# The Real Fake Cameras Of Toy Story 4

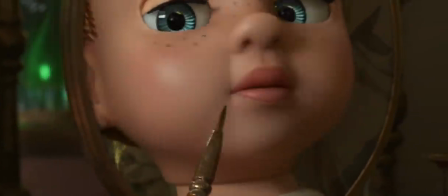So there's this shot in Toy Story 4 that completely blew my mind, and not for the reason you might think.
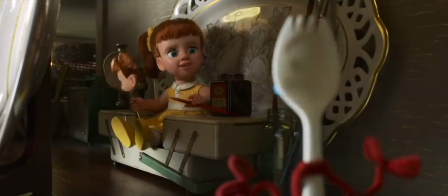Uh, so, um, when's Woody coming back? Like I said, soon. He won't forget about you.
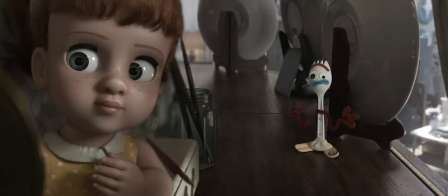It's this shot, here. Notice anything weird about it? Well, this is what's called a split diopter shot.
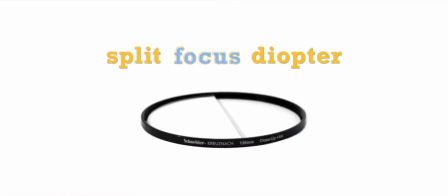A split focus diopter is a glass attachment that covers a portion of
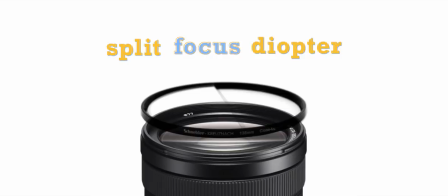a camera lens so that you can have two focal planes in the same frame.
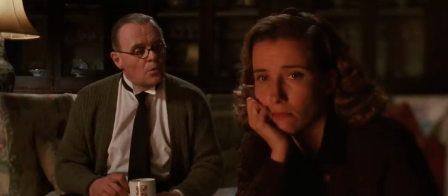It's often used to simulate deep focus when you don't have the light or the equipment to achieve it for real.
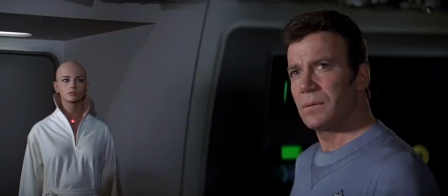Split diopter shots can be virtually seamless like these from Star Trek The Motion Picture.
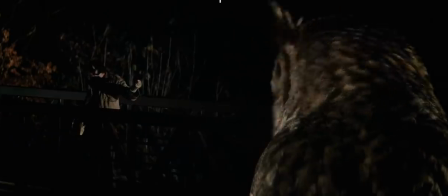Mr. Sulu, you have the call.
Or they can be used stylistically like these from Ryan De Palma's work or Tarantino's.
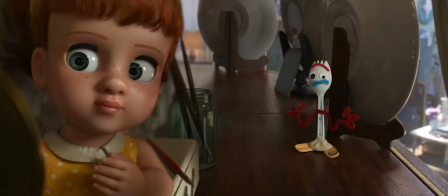Okay, back to Toy Story 4. This is very clearly a split-diopter shot. How do you know? Well, you can tell because Gabby Gabby is in focus here in the foreground, while this plate and brush are out of focus behind her. And yet, even further back, you and that plate are in focus again.
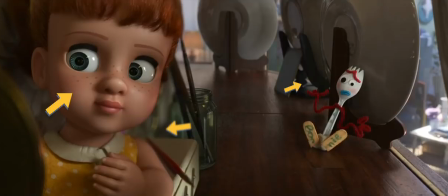That's just not possible with a single lens.
That's exactly what Woody says.
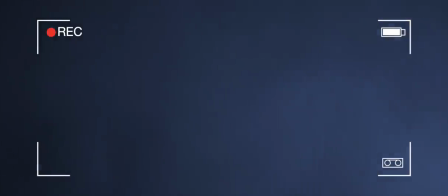He does? Interesting.
What am I- am you talking to a sport? This is all ridiculous because there are no lenses in Toy Story 4.
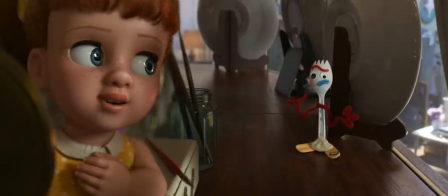It's an animated movie. Why would the filmmakers animate a shot with an effect that would only be needed in real life?
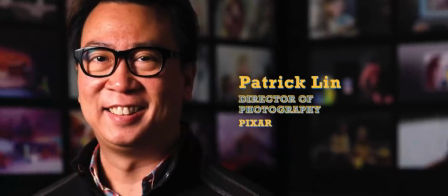I think the answer might have something to do with this man, Patrick Lin, director of photography on Toy Story 4,
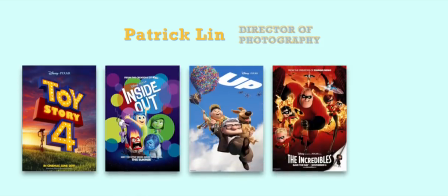as well as Inside Out, Up, The Incredibles, and the 2013 animated short, The Blue Umbrella.
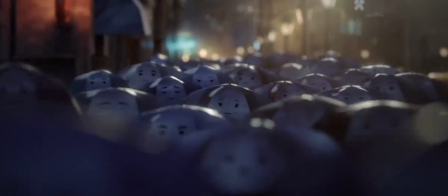Lin has helped to bring real cameras into the computer-generated world of Pixar.
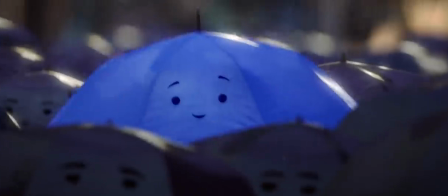On the Blue Umbrella, for example,
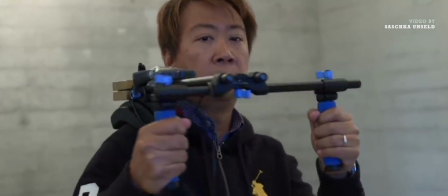he pioneered a camera capture technique where the movement of a camera is tracked in the same way as an actor who's doing motion capture.
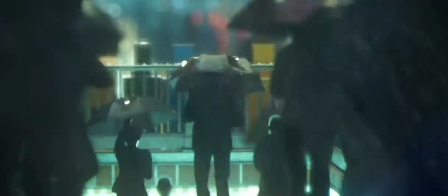The result is camera movement that retains a human touch. Pixar continued to use this technique on Inside Out,
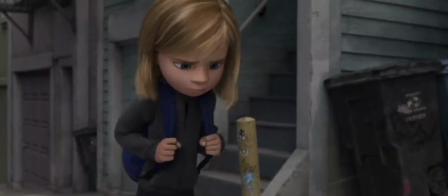where Lin and his colleagues contrasted the inner and outer worlds by using different kinds of camera movement.
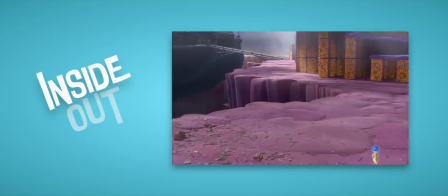Inside Riley's head, the camera is graceful and perfectly smooth.
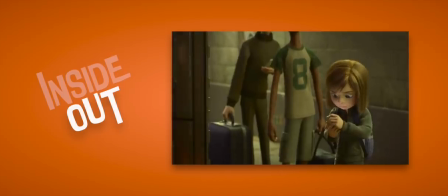Outside you see a more shaky handheld camera, particularly as Riley grows more anxious toward the end of the movie.
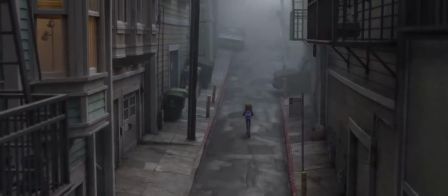Inside Out was also the first Pixar film to model the look of its virtual cameras on real lenses.
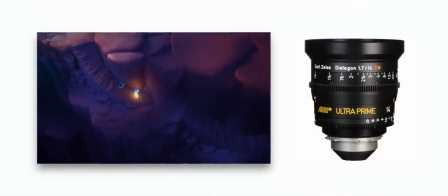In the mind world, they use Ari Zeiss Ultra Primes, which have very little lens distortion.
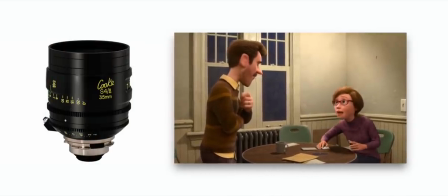And in the real world, they modeled Cooke S4 lenses, which distort light, color, and shape more significantly.
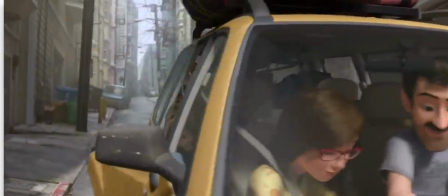Now, I say significantly, but that's in terms of lenses. As a viewer, the difference may not be something you notice, but it will be something you feel.
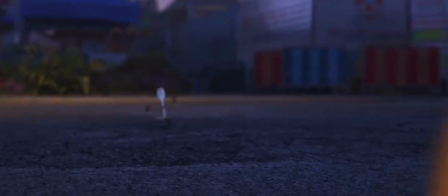That's even more true for Toy Story 4, the first film in the franchise to be composed in a 2.39 aspect ratio.
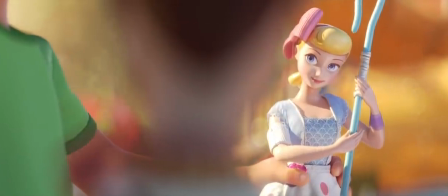This gave the virtual camera team the opportunity to model anamorphic lenses,
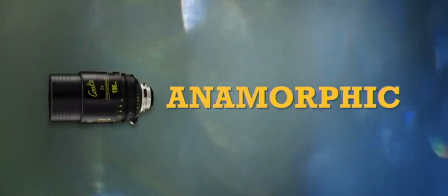which ratchet up those distortion effects and give everything a more cinematic feel.
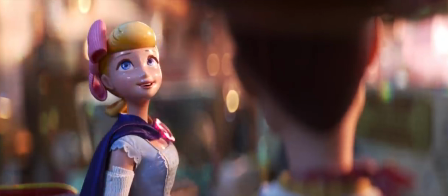You can see a number of those effects in this shot.
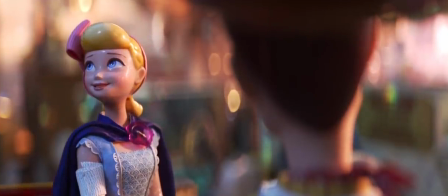Anamorphic lenses generally have a shallower depth of field, and they're known for how well they separate a subject from the background. Bo Peep right here just pops from what's behind her.
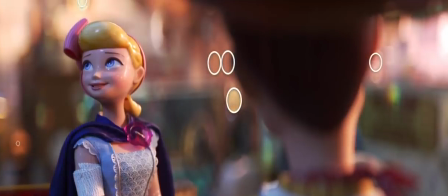Anamorphic lenses also produce these signature oval shapes in the bouquet of out-of-focus light reflections.
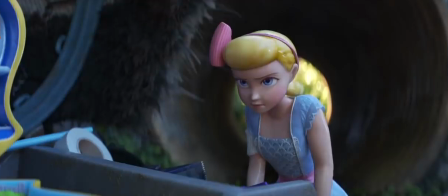This anamorphic look is something the filmmakers mostly reserved for Bo Peep, who, Lynn notes, embraces change.
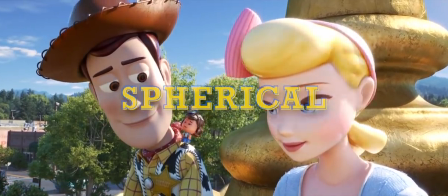For Woody, who is resistant to change, they chose spherical lenses. Just look at the difference between these two close-ups in the same location.
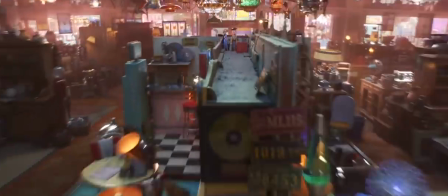The animation for Toy Story 4 is astounding in so many ways.
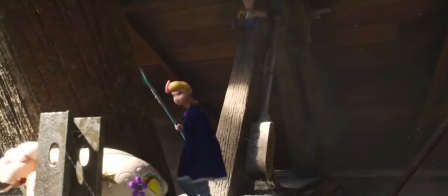The details in the toys and their surroundings, the particulates in the air that give the antique store so much texture and reality.
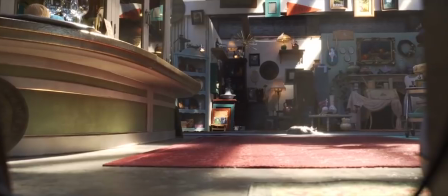The light, for God's sake.
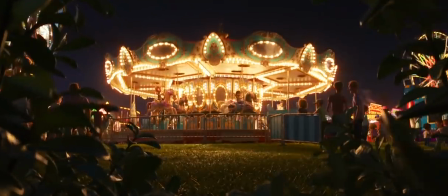Jean-Claude Caliche, the other DP on the film, in charge of lighting, calibrated every light in the carnival down to the bulb,
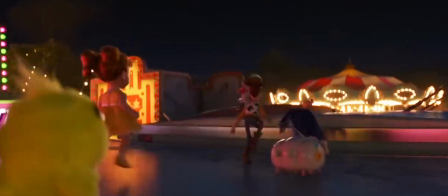so that they essentially had a fully functioning set of realistic lights.
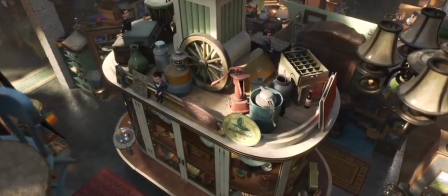And it was the same for the antique store, where the main challenge wasn't where to add lights, but where to subtract them.
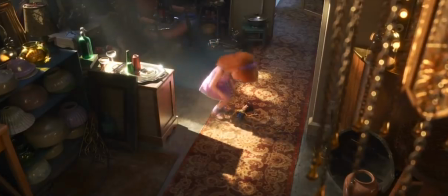The question was, how do you use the realistic lighting of the space selectively to augment the story?
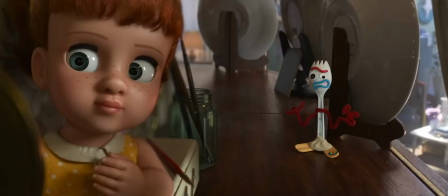Which finally brings me back to the split diopter shot. Though it can be hidden well,
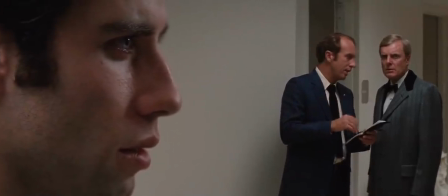there is something essentially stylistic about a split diopter because we know how
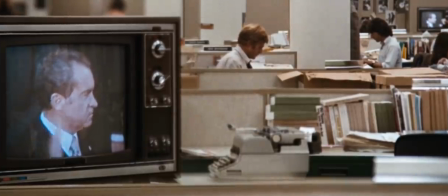cameras see things and there's just a wrongness to an image with more than one focal plane.
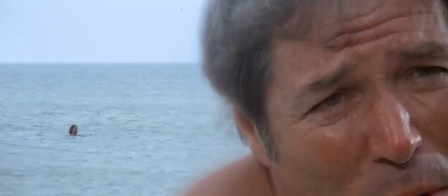The best uses of split diopters match this sense of uneasiness with an uneasiness in the story.
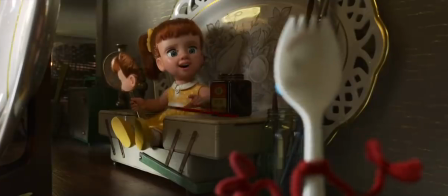So, um, when's Woody coming back? Like I said, Soon, he won't forget about you."
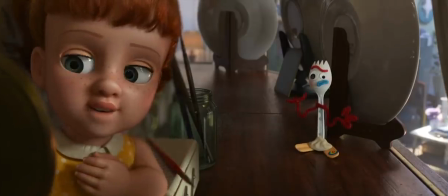And that's why I think Patrick Lynn,
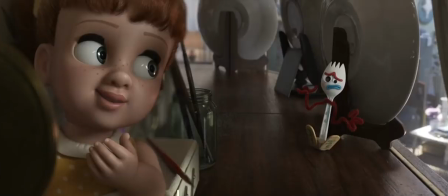or director Josh Cooley, or the whole team chose to use this very analog solution in this very digital movie.
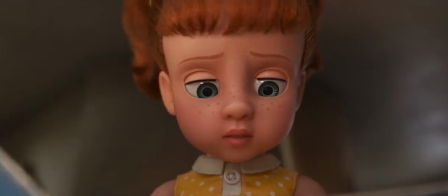Gabby Gabby is trying to manipulate Forky into giving her information. The split diopter broadcasts that there's something bogus about her sweetness.
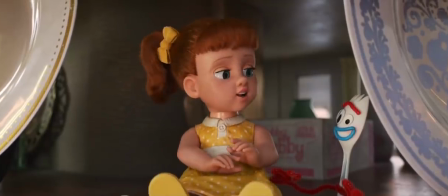Now, about our friend Woody, I want to know everything about him.
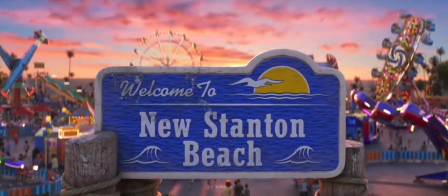Animation has always drawn from the lessons of live-action film, from the visual language of cinematic storytelling.
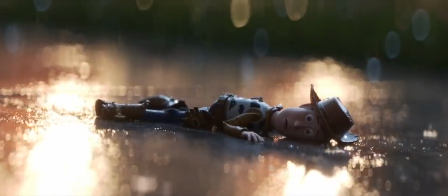Everyone who worked on Toy Story 4 understands that the imperfections, the way a lens distorts or a camera operator shakes or a light bounces,
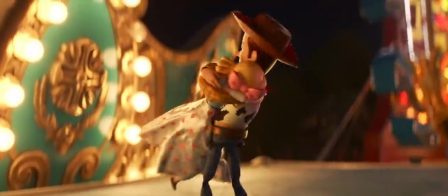contain their own expressive potential.
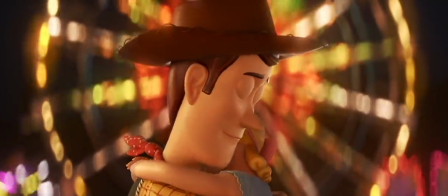And when you combine these with the limitless world of animation, the results can be stunningly tactile.
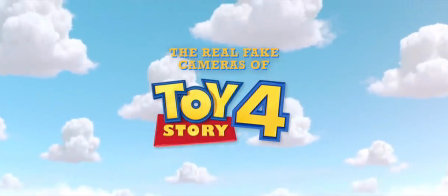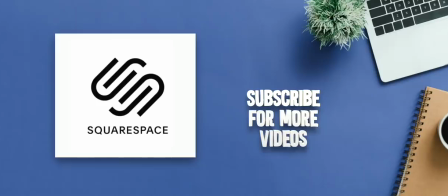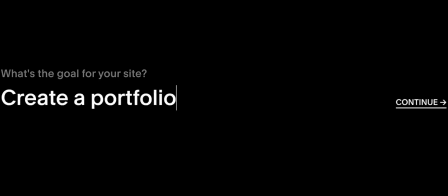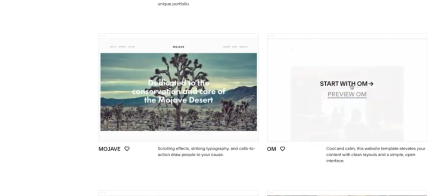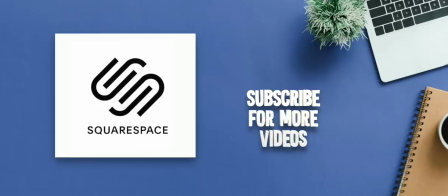and on mobile, switching perfectly between the two. You can integrate your own photos and videos with just a few clicks, and you can even link your social account, so you can auto post to Twitter and Facebook all from within Squarespace. Head over to squarespace.com for a free trial, and when you're ready to launch,
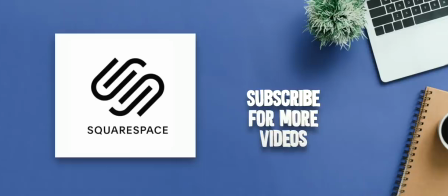go to squarespace.com slash nerdwriter for 10% off your first purchase. Thanks guys, I'll see you next time.